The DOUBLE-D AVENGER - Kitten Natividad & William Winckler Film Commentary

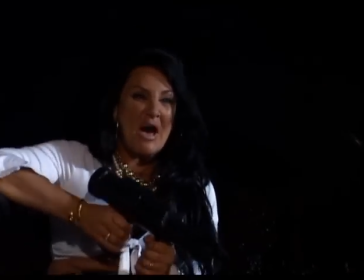31:11 yeah he was a really good sport he had to lay there for a good 10 minutes with that stuff on his face I know he couldn't breathe there she goes There I go.
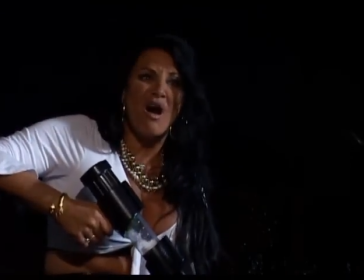31:19 Now, I have to confess something. Every time you see the jumping, I used to be in gymnastics.
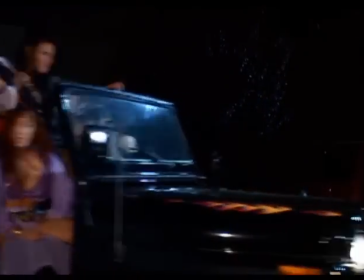31:26 We were in problems. We had to get these inserts. I wore the Double D Avenger outfit and Chastity Knott's outfit.
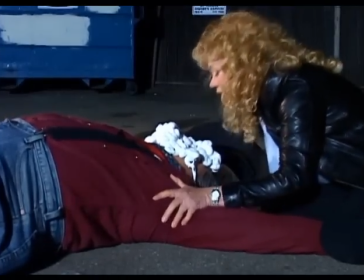31:35 Whenever you see the jumping, that's me. And hopefully we got enough of that stock footage so I don't have to ever do it again.
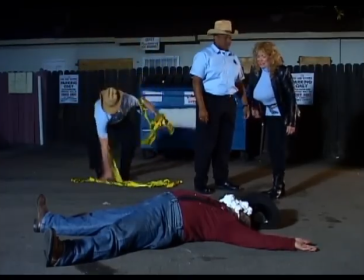31:44 This is Bob Mackey, who was originally going to play the deputy.
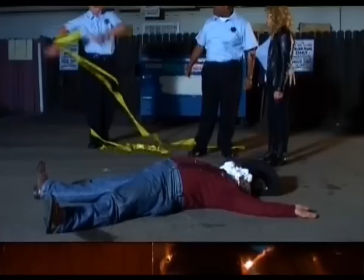31:47 We had hired a midget, a little person, to play the deputy, but he didn't work out, so we had Bob Mackie play it.
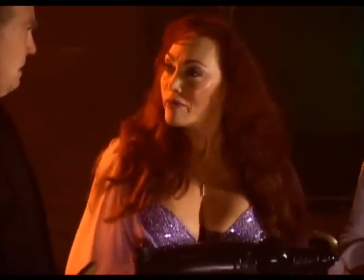31:55 And now we're back at the club again. I like that sort of lost-in-space look in the background with the flashing lights.
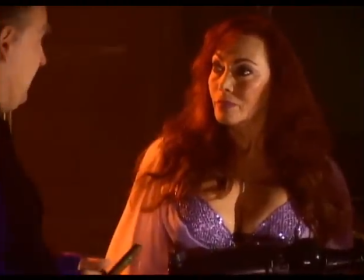32:02 He always had the flashing lights and lost-in-space. Fabulous lighting, I love it. Yeah, I had a lot of fun lighting this.
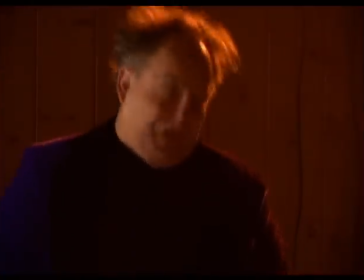32:09 You've got a bunch of beautiful girls, and you've got to light dramatically for the bad guy. We're trying to use a lot of colors to convey a mood. you can see green in the background
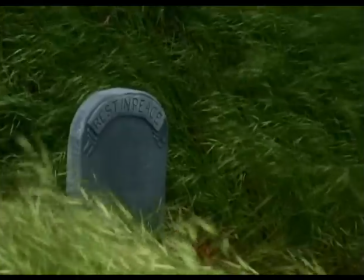32:20 plus Sandra's strip club there is so fantastic there's just so many built in lights what's really
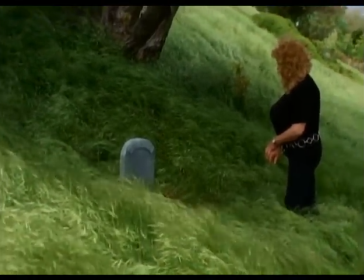32:25 great Raul is that I love the fact that you had training in lighting for film yeah that's really
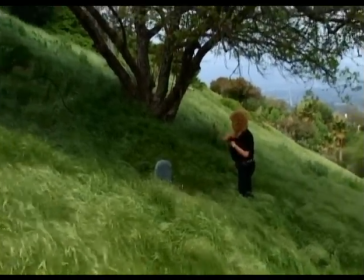32:31 my background is in motion picture film and digital video is just another great tool to use
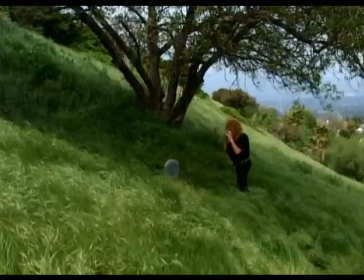32:38 was there a sound for this? yes it was very loud because you've got super powers now you don't blow your nose like normal people yeah that was a beautiful setting Oh,
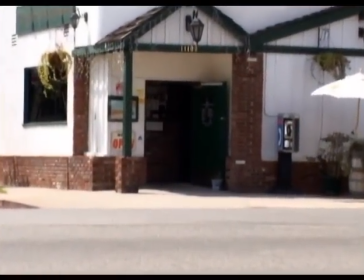32:47 wow. My pub.
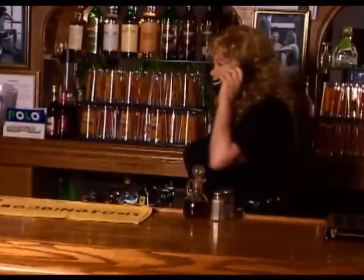32:55 Yeah, this you'll see was quite an editing feat as well.
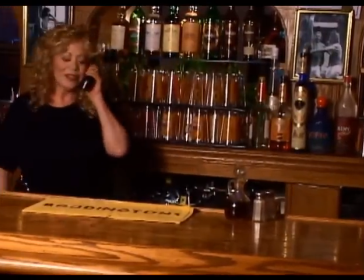32:58 We were using several different takes, and so we're jumping all around, but I think we got what we needed.
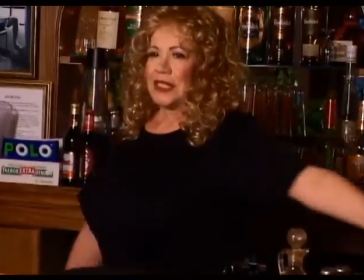33:06 It was a tough one. They were very nice to us there, weren't they? What were you doing on the phone there?
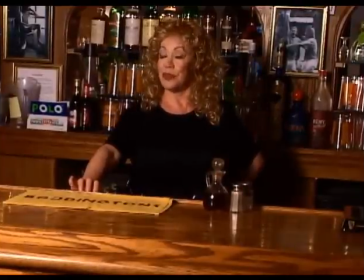33:13 I don't know. You weren't having phone sex, were you? no I wish I was I'd have a bigger smile
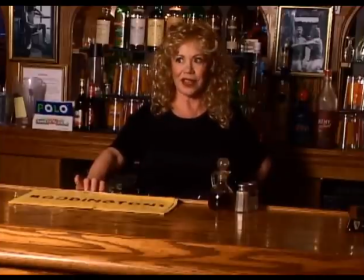33:21 you heard my phone fix you are so cute
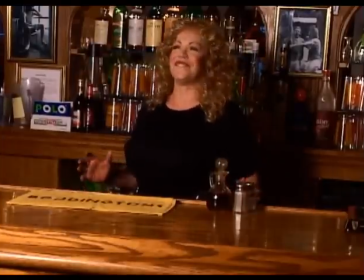33:28 he insisted on listening did you enjoy it well it was amazing I'll tell you that
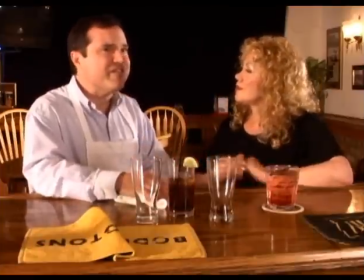33:36 his phone bill this next month's gonna be pretty yeah well I got a discount because I you know I'm
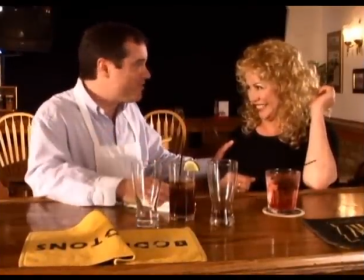33:42 the producers another bill acting feet yeah well
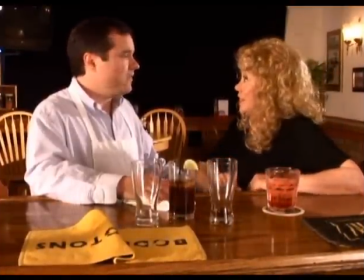33:49 here she's confessing what she's gonna take matters into her own hands is
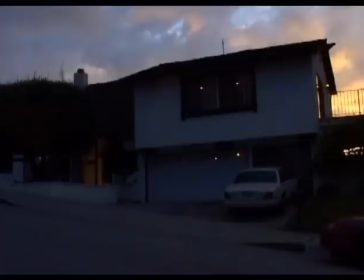33:56 a costume superhero I got supernatural powers yeah here we see her for the
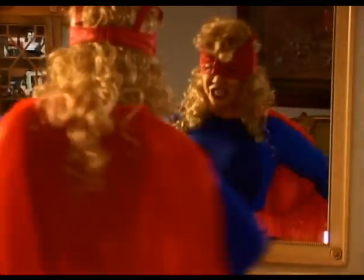34:04 first time yep There she is. The mask is an A-size training bra.
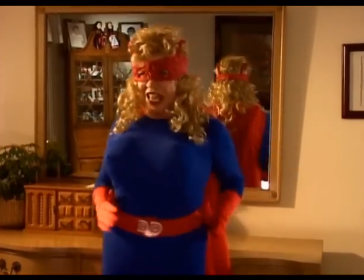34:10 And I didn't want to have any insignias on the chest like normal superheroes because I didn't want anything to cover up the breasts or areolas or nipples.
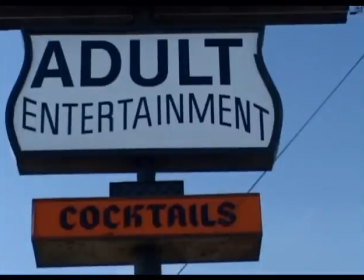34:19 So the 2Ds are on the belt. Yes, and I couldn't see out that mask.
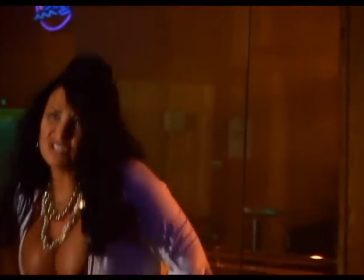34:24 Yeah, you can't see out that mask. My fake eyelashes were in the way.
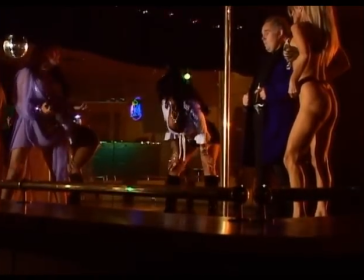34:30 You know, actually, it was funny. Mima did such a good job there. Sandy offered her a strip job after the shoot.
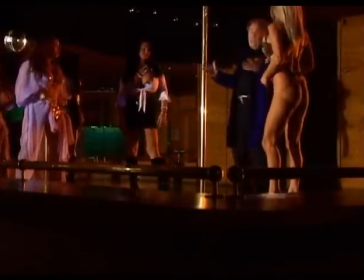34:37 Oh, wow. This particular scene was supposed to be a car washing scene, and we were going to have a lot of wet T&A stuff.
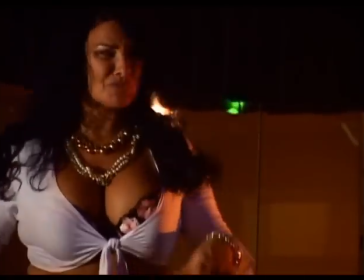34:46 But we had rains, and the schedule got thrown off for this scene, so I just rewrote it slightly, and we did it.
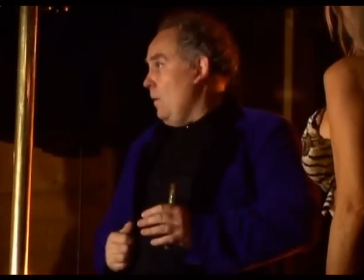34:54 The girls working out. Yeah, did it. The girls stretching. Yeah. We'll get a car wash scene in the next one.
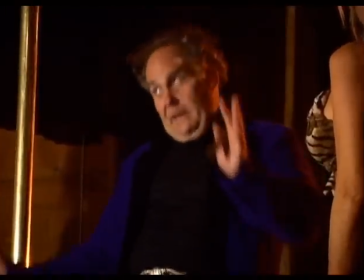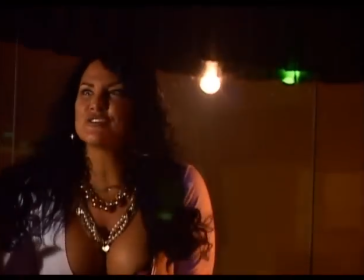35:05 This was fun. But I think Al almost actually, well, not Al.
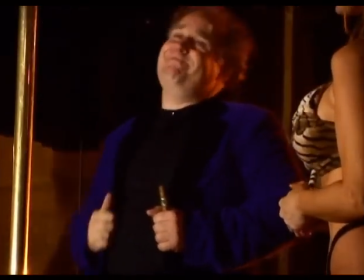35:11 Larry. Larry actually almost hurt his back on this next one when he did the fall here coming up.